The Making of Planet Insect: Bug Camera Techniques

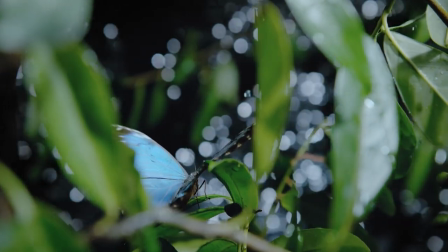want to capture a shot like this you need to move the camera very very fast around a single point of focus.
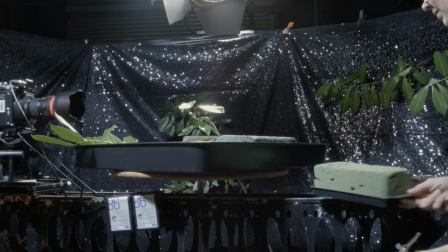And this rig, driven by a powerful motor, was designed to do just that.
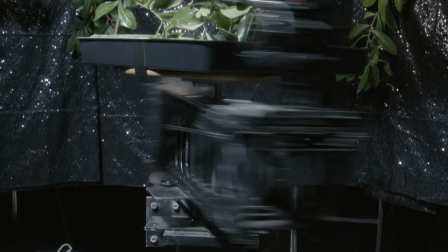The idea behind the rotation, the fundamental principle, is that if you're shooting high speed to capture obviously high speed action, the rotation needs to be fast to see rotation in the high speed shot.
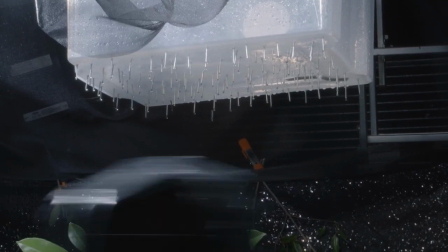So at a thousand frames a second, every second on playback is 40 seconds. so you
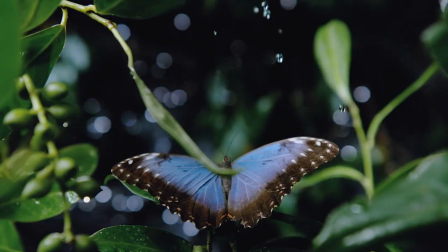obviously have to shift the camera a fair bit to see any movement in a few of those frames.
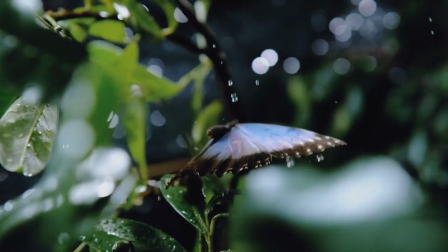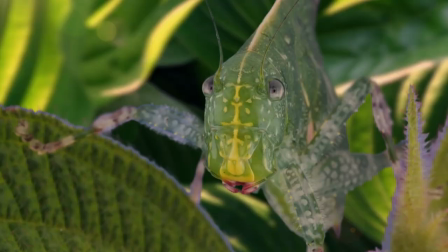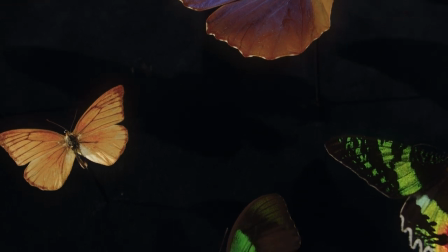That's fine to move the camera in a circle but what about more complicated moves?
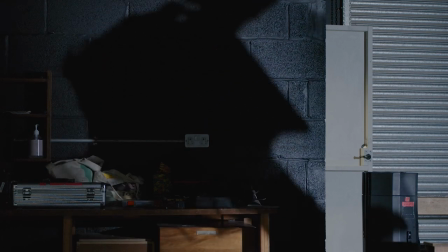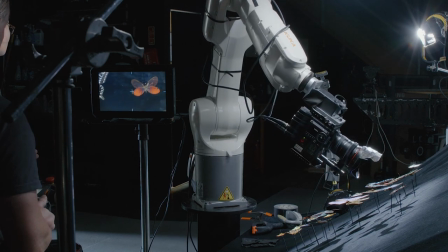This robot arm looks like something out of a car factory
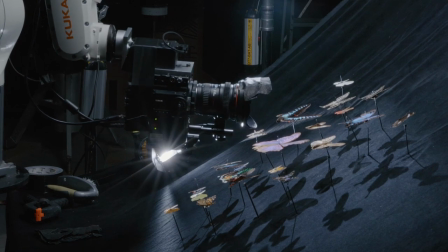because that's exactly what it is.
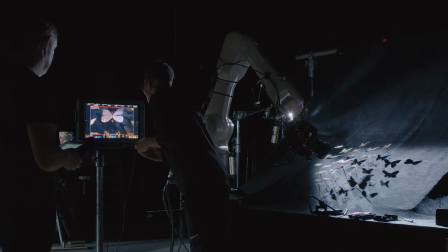But instead of building a Porsche, it moves the camera anywhere and everywhere in three dimensions.
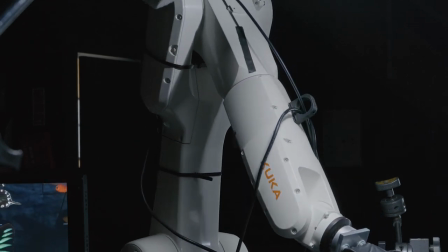We worked with the world-renowned robotics lab at the University of the West of England to
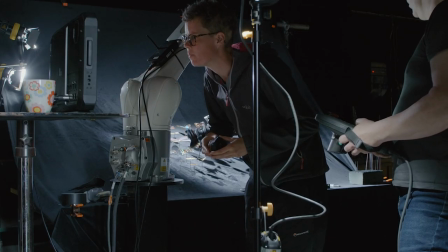design software to allow us to make these complex moves with repeatable precision.
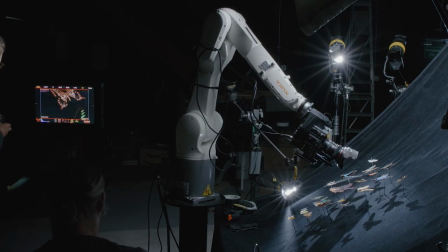And at any speed.
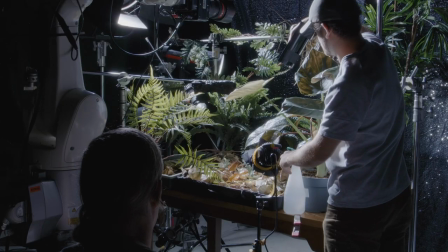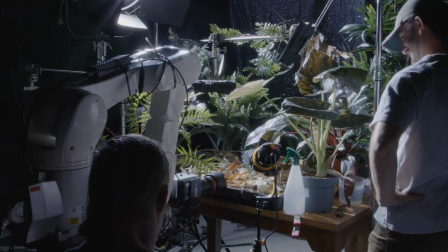just don't get in the way in
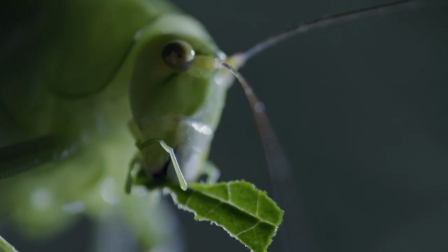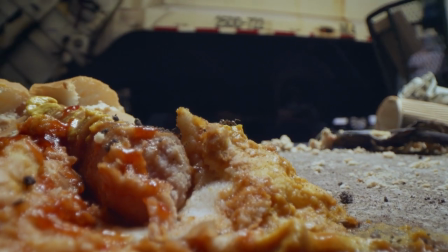the past scenes like this were only possible with complex video effects
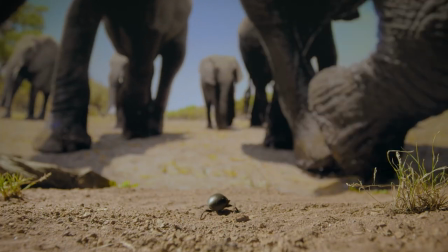especially ones that would otherwise involve lying down in front of a herd of elephants
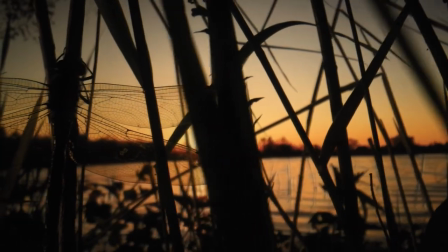now the latest sci-fi films use high resolution LED screens
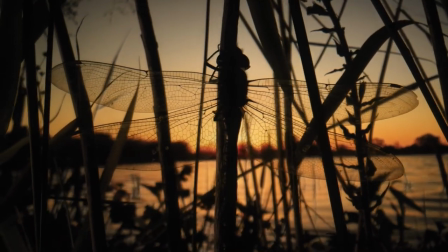to provide moving backgrounds to studio action and
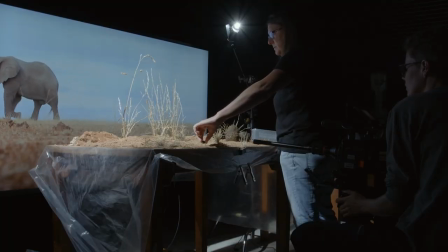we adapted this technology to work in the insect world
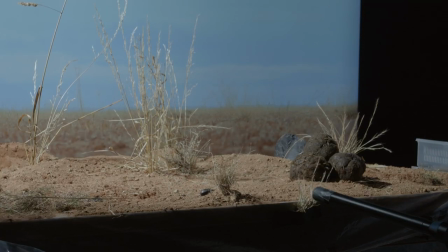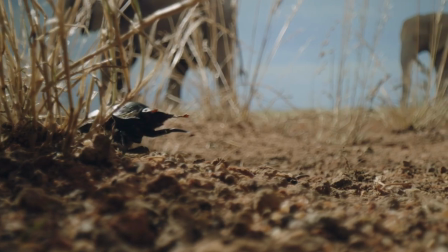and no one got squished by elephants some
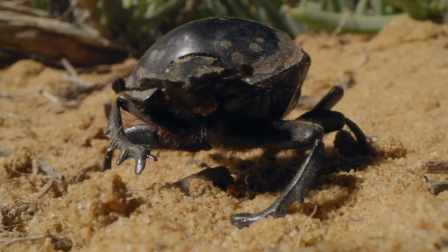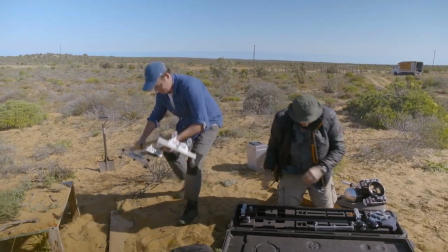of this technology has to be portable enough to haul it into the great outdoors well when we're back in the studio
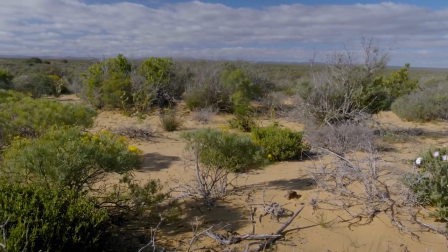we can build nice big elaborate sets and get all the behavior we need but obviously in Bristol we don't have this,
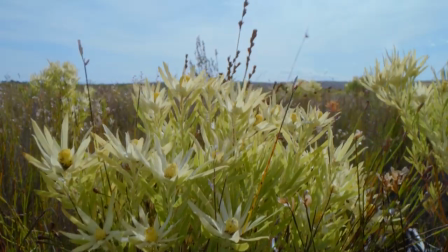this incredible area of vegetation and vistas
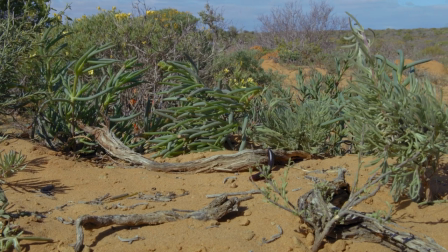and unable to actually film these animals in their natural setting and see as far as the eye can see it is a beautiful thing.
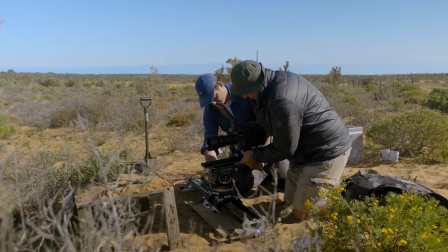But to make the most of our technology we still can't resist improving on nature, with a spot of al fresco set building.
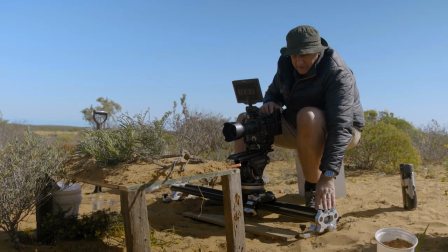What we've got here is a roller dolly, which sits on a couple of sets of rails, which means I can move the camera up and down.
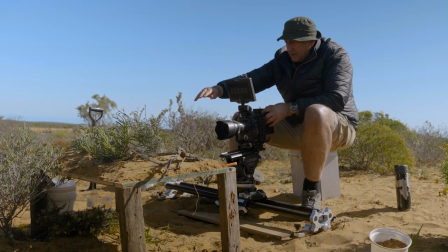The set is actually built on this table in front of me, and that just means I'm able to focus here,
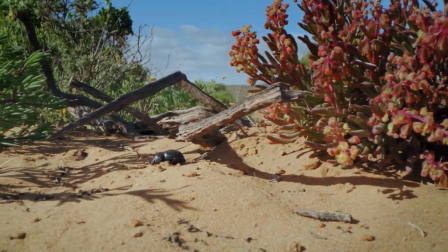trek past it, but then have all the background behind moving in parallax.